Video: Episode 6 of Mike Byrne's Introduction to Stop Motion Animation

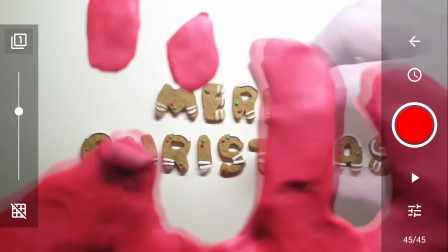And once the text is starting to come into view, I'm just going to move the letters slightly,
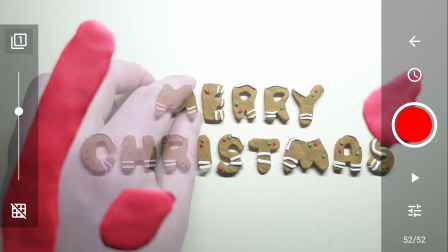just to create a little bit of movement in the letters also.
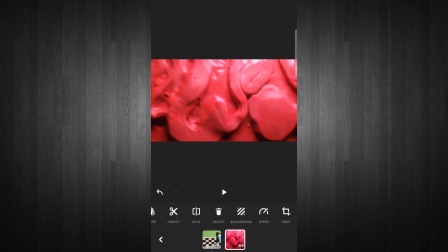So I wanted to bring these 2 shots into InShot and put them side by side and see how they look when they play together.
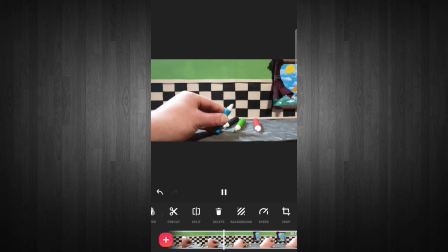So you can see them both there on the bottom of the screen on the timeline. And when we play them together,
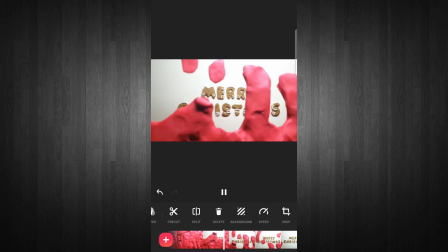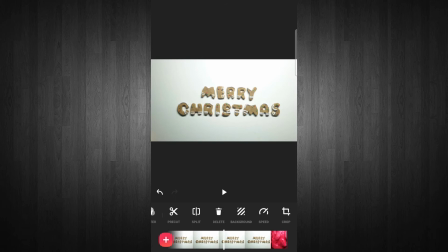you can see that the transition there looks just fine.
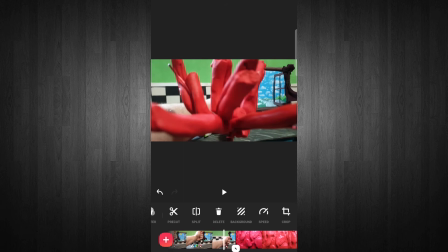And if I scroll back along the timeline, I just want to show you again exactly how they transition from one shot into the next.
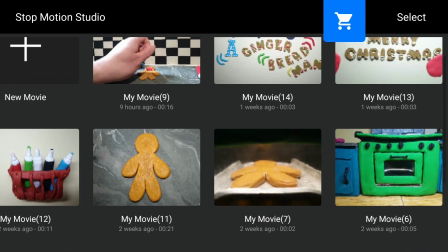So one more thing, guys, I want to show you in the Stop Motion Studio app. When you're doing an animation like this that has multiple shots from different angles,
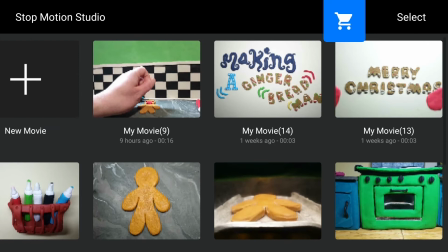it's much easier to do each shot as an individual project in the Stop Motion Studio app.
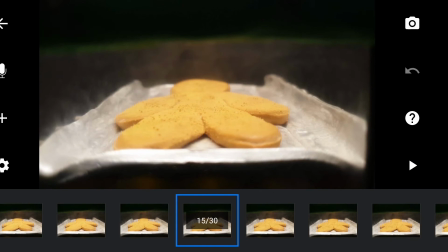That way, if you have to edit a shot, you can just go in and easily do so.
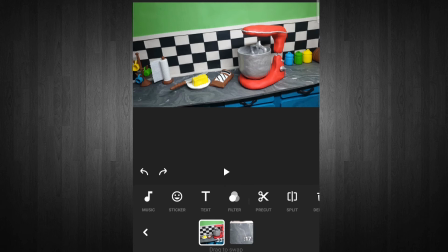So now we're going to bring all our animations into InShot and start putting all our shots together on the timeline. So the first thing I'm going to do is I'm going to cut this shot here with the mixer around the midpoint, because I want to add in that shot where I'm mixing all the dry ingredients and then go back to the mixer.
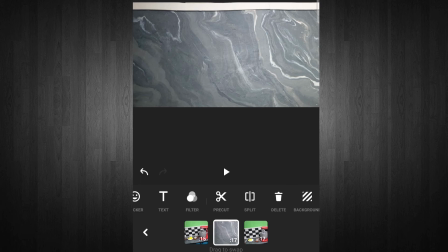So you can see now on the timeline, I'm going to move the dry ingredients into the middle.
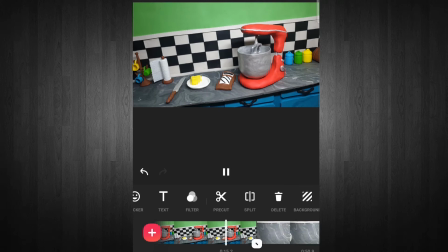And now when we play, it's going to cut to the dry ingredients.
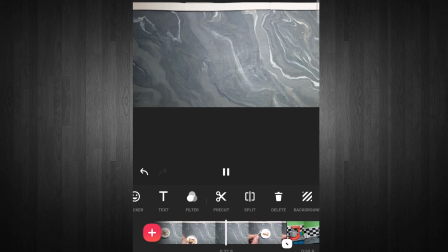And then as soon as this shot is finished, it's going to go back to the mixer shot and play out the rest of that animation.
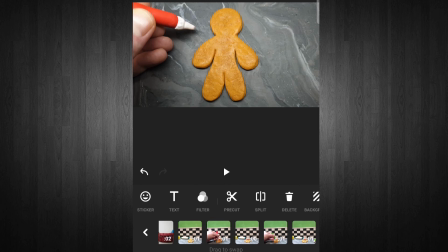Another quick example of this, guys, is when I'm decorating the gingerbread man. And you can see the bottom of the screen here, I've already cut up all those individual shots. And now I'm going to match all them clips up together by color to help tell the story, starting, of course, with the red.
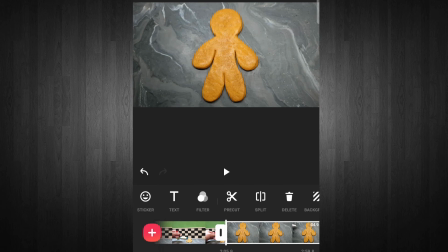By shooting all these videos together during the stop motion phase and cutting them afterwards in InShot,
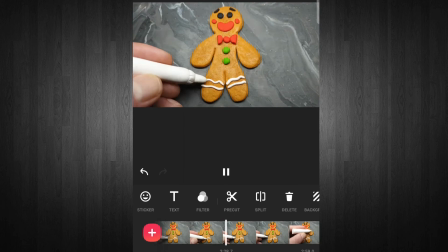it helps tell your story so much better, but it's also so much easier for you to animate.
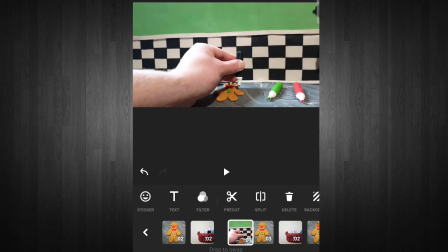And I'll show you what I mean now, guys, that I have all these scenes cut and they're all side by side.
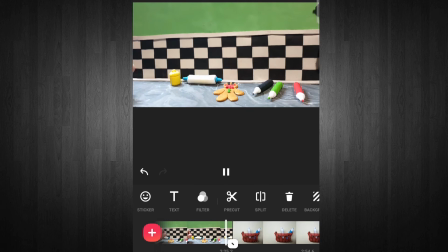So here I reach for the black decorating tube and then I decorate him.
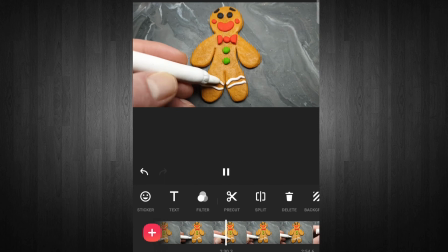And then I place it down. Then I reach for the white. And then I decorate him again.
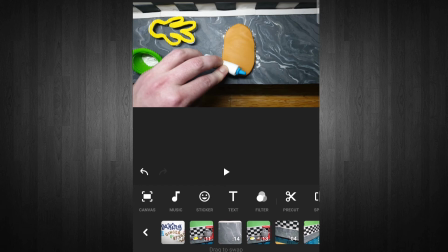But you know, guys, from watching me that these are three different shots. We just cut them up and put them together to help tell that part of the story.
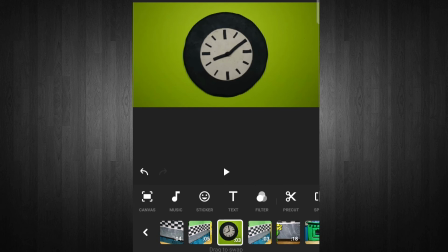So this is what it looks like on the timeline with all the different shots there. And you can see I've done the same thing with the fridge.
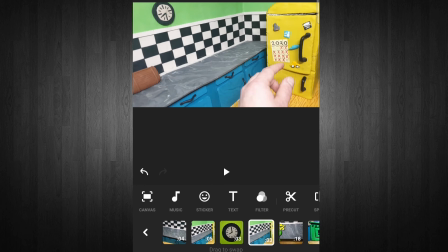I cut the fridge halfway through the scene and I put that 30 minute clock in the middle.
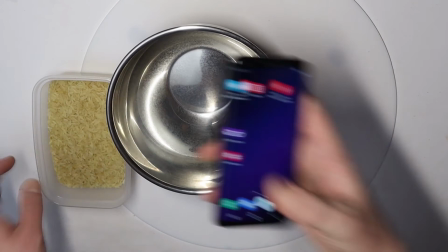So the last thing then, guys, is the sound. And I made a lot of these sound effects myself. If you go on your device, most devices, Samsung or Apple,
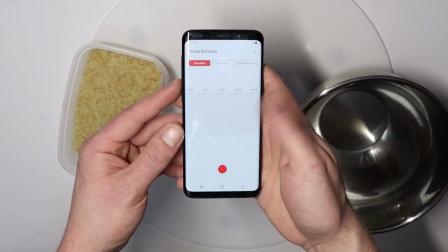they'll all have this voice recorder app already on the phone, and they're really good for recording your own sound effects.
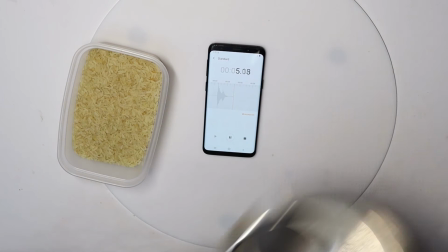So I just hit record and I just got this empty bowl and I'm going to pour some rice into it and we're going to see how that sounds.
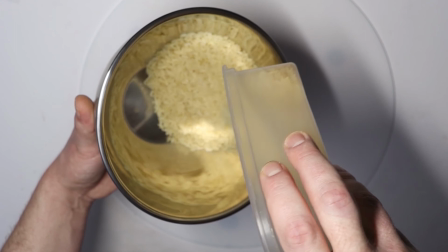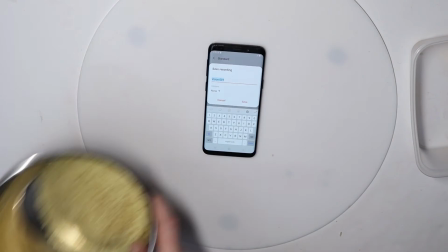So I'm going to use this sound effect when I'm pouring the sugar into the bowl. So we'll just save it on our device as pouring sugar.